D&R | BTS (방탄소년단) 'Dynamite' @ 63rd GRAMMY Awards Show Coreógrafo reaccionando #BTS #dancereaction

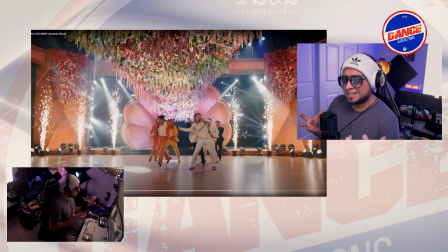[4:06]
Estos grupos, lo que les decía en un video Pasado, que justamente Es esa sensación cuando entras a un lugar Donde hay una canción que te gusta, lo primero que haces Es como
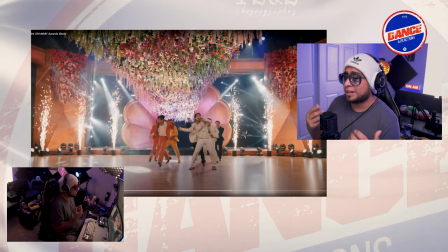[4:15]
Esto es lo que ellos proyectan justamente hablando de proyección que
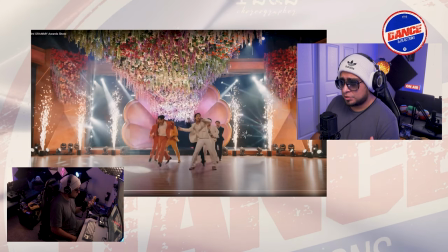[4:20]
bárbaros con la parte de proyección de hacia la cámara creo
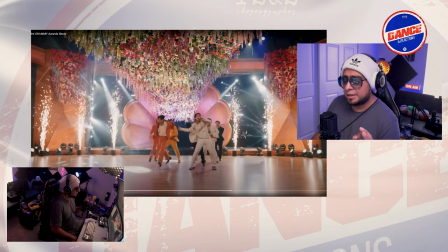[4:26]
que está muy bien lograda tienen muy bien trabajada esa parte
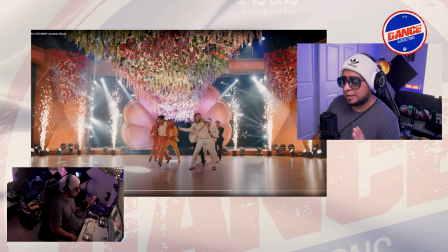[4:30]
evidentemente esta es una coreografía diseñada para televisión y no
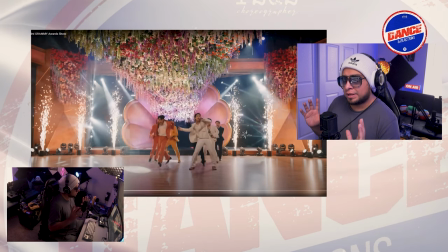[4:36]
o sea si hay un público pero creo que es más diseñada para qué es lo que va a ver la
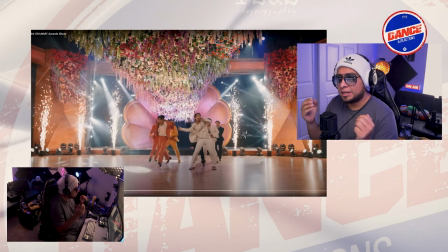[4:41]
cámara e ir siguiendo este storytelling de lo que sucede Me explico,
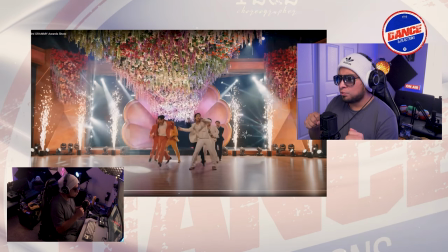[4:46]
entonces me gusta mucho como Que de repente está uno cantando Y después cambian, después están tres,
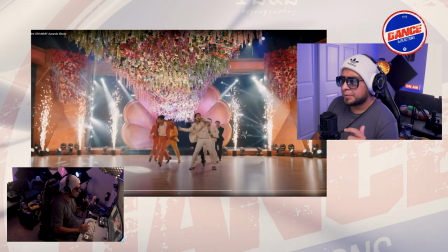[4:51]
después están cuatro Después están todos, está muy chido Qué bárbaro es la producción, wow
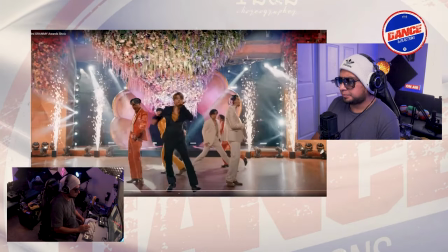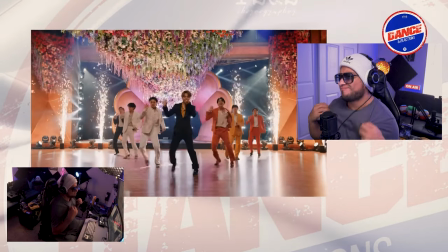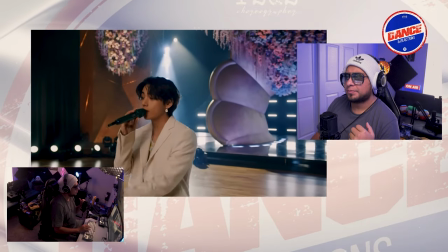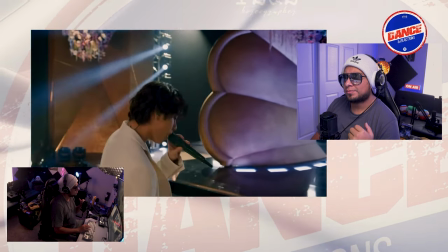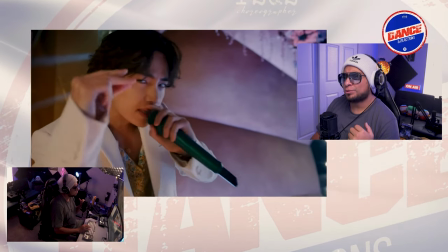[5:15]
Me gusta
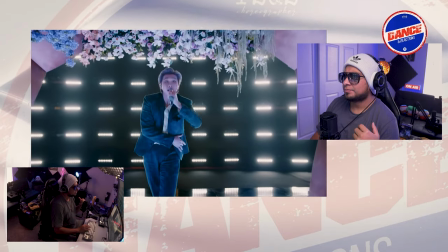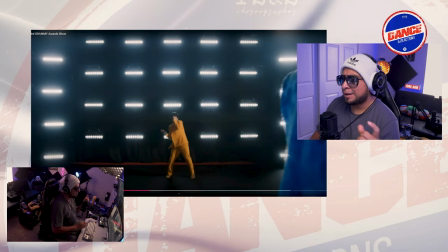[5:22]
¿Vieron eso? ¿Vieron ese cambio? Me gusta mucho porque, insisto, cuando tienes estos elementos
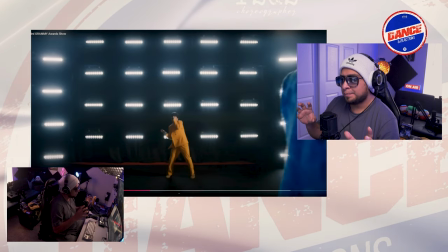[5:28]
Vocales Y en la parte de baile La coreografía toma sentido O sea,
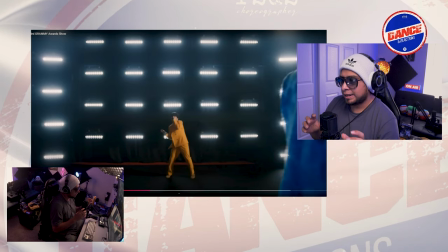[5:34]
dices, bueno, mientras dejo cantando A uno de los integrantes Mientras los otros se están acomodando Ahora,
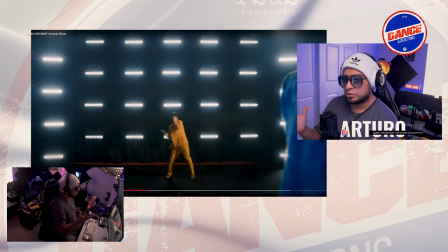[5:40]
insisto, la coreografía No nada más es la parte de baile La coreografía es todo lo que sucede alrededor Vean cómo ahorita ya pasaron
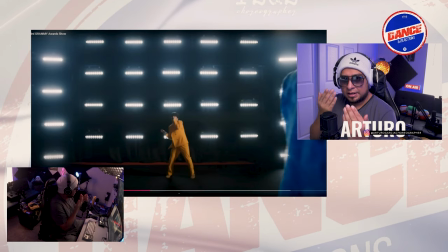[5:48]
De este primer Frente del escenario Vamos a decir,
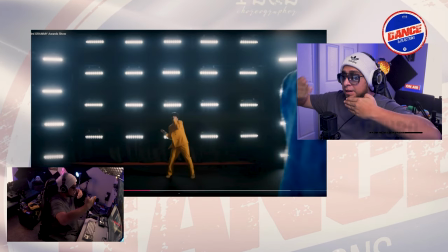[5:52]
vamos a ponerlo como si fueran capas Desde esta primera capa va a la segunda Y después va a más Hacia atrás,
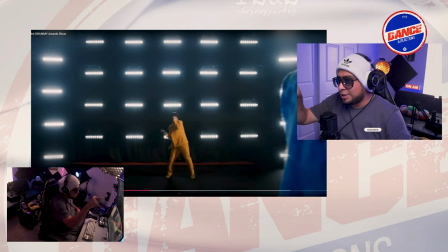[5:58]
hacia el ciclorama Y ahorita ese ciclorama,
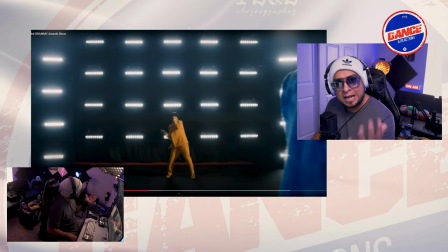[6:00]
no sé si vieron Donde están las barras leds Se empieza a subir Ahora hay alguien que está haciendo eso Hay algo que está programado Hay alguien que se preocupó por decir
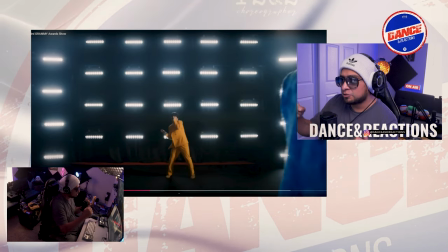[6:09]
Cuando pasen a esta parte de la canción Va a estar tal persona Ahí tiene que subir Eso es una coreografía Ahora ojo también
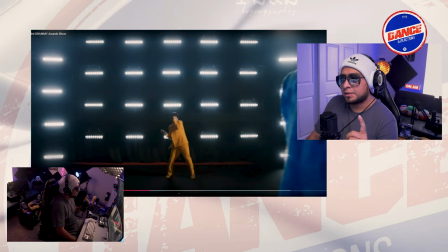[6:17]
con el camarógrafo O la camarógrafa Que esto tiene que estar muy bien planeado No nada más es que ellos bailen Y que canten No,
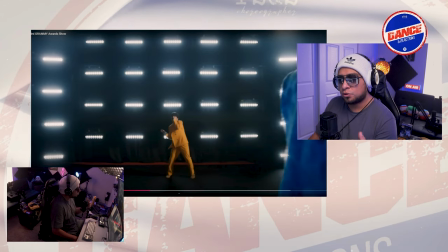[6:26]
sino todo lo que sucede alrededor Para que se vea bien todo el performance Muy chido, wow
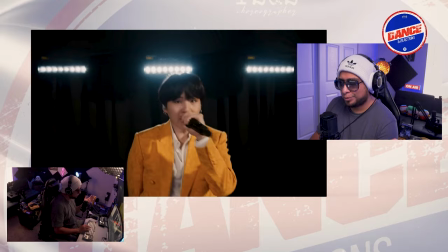[6:35]
vean como sube, ya vieron
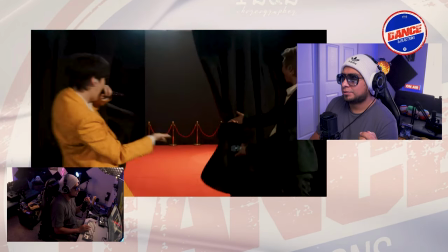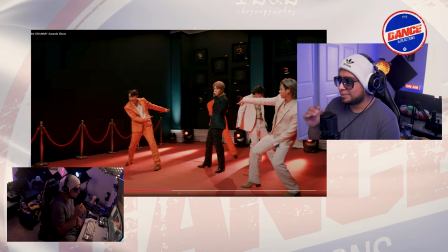[6:42]
bros, un escenario en backstage eso habla de que está muy bien planteado y ya vieron atrás,
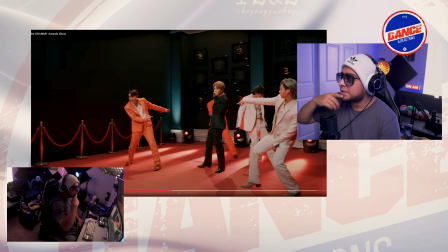[6:49]
ahí están como los Grammys los logotipos del evento está muy chido
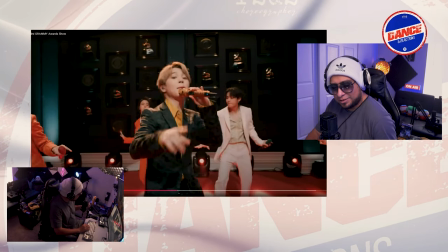[7:00]
me gustan estos grupos tan ricos que te dan ganas de pararte a bailar muy chido
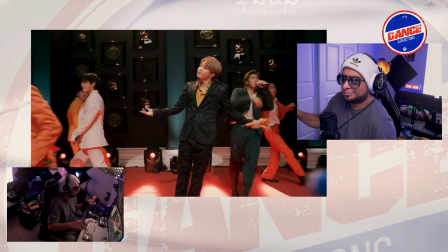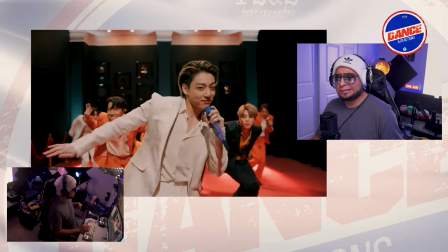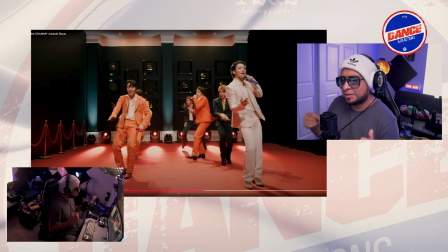[7:17]
es súper 70 súper disco este este beat funky de cómo
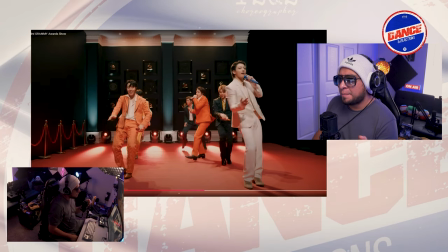[7:24]
lo aprovechan para bailar me gusta el vestuario incluso se ve súper
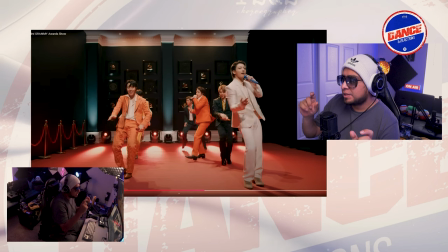[7:28]
70s vean si te fijas los zapatos tienen hasta este taconcito son de
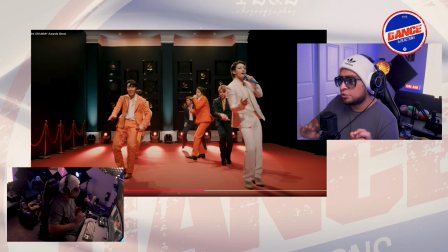[7:33]
repente un estilo botín por ahí me parece si no mal me equivoco si no mal estoy perdón o
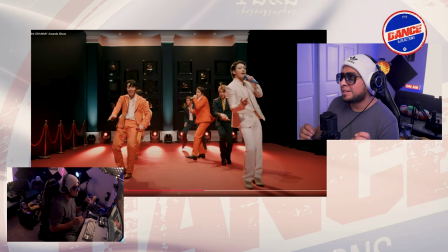[7:39]
me equivoco pero me gusta en los colores que traen me gusta que hasta el micrófono está súper personalizado
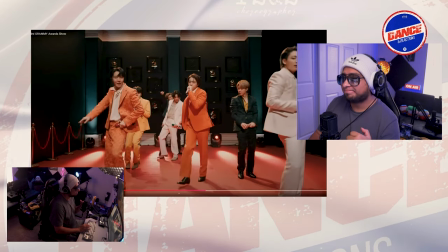[7:45]
que chido me encanta me encanta este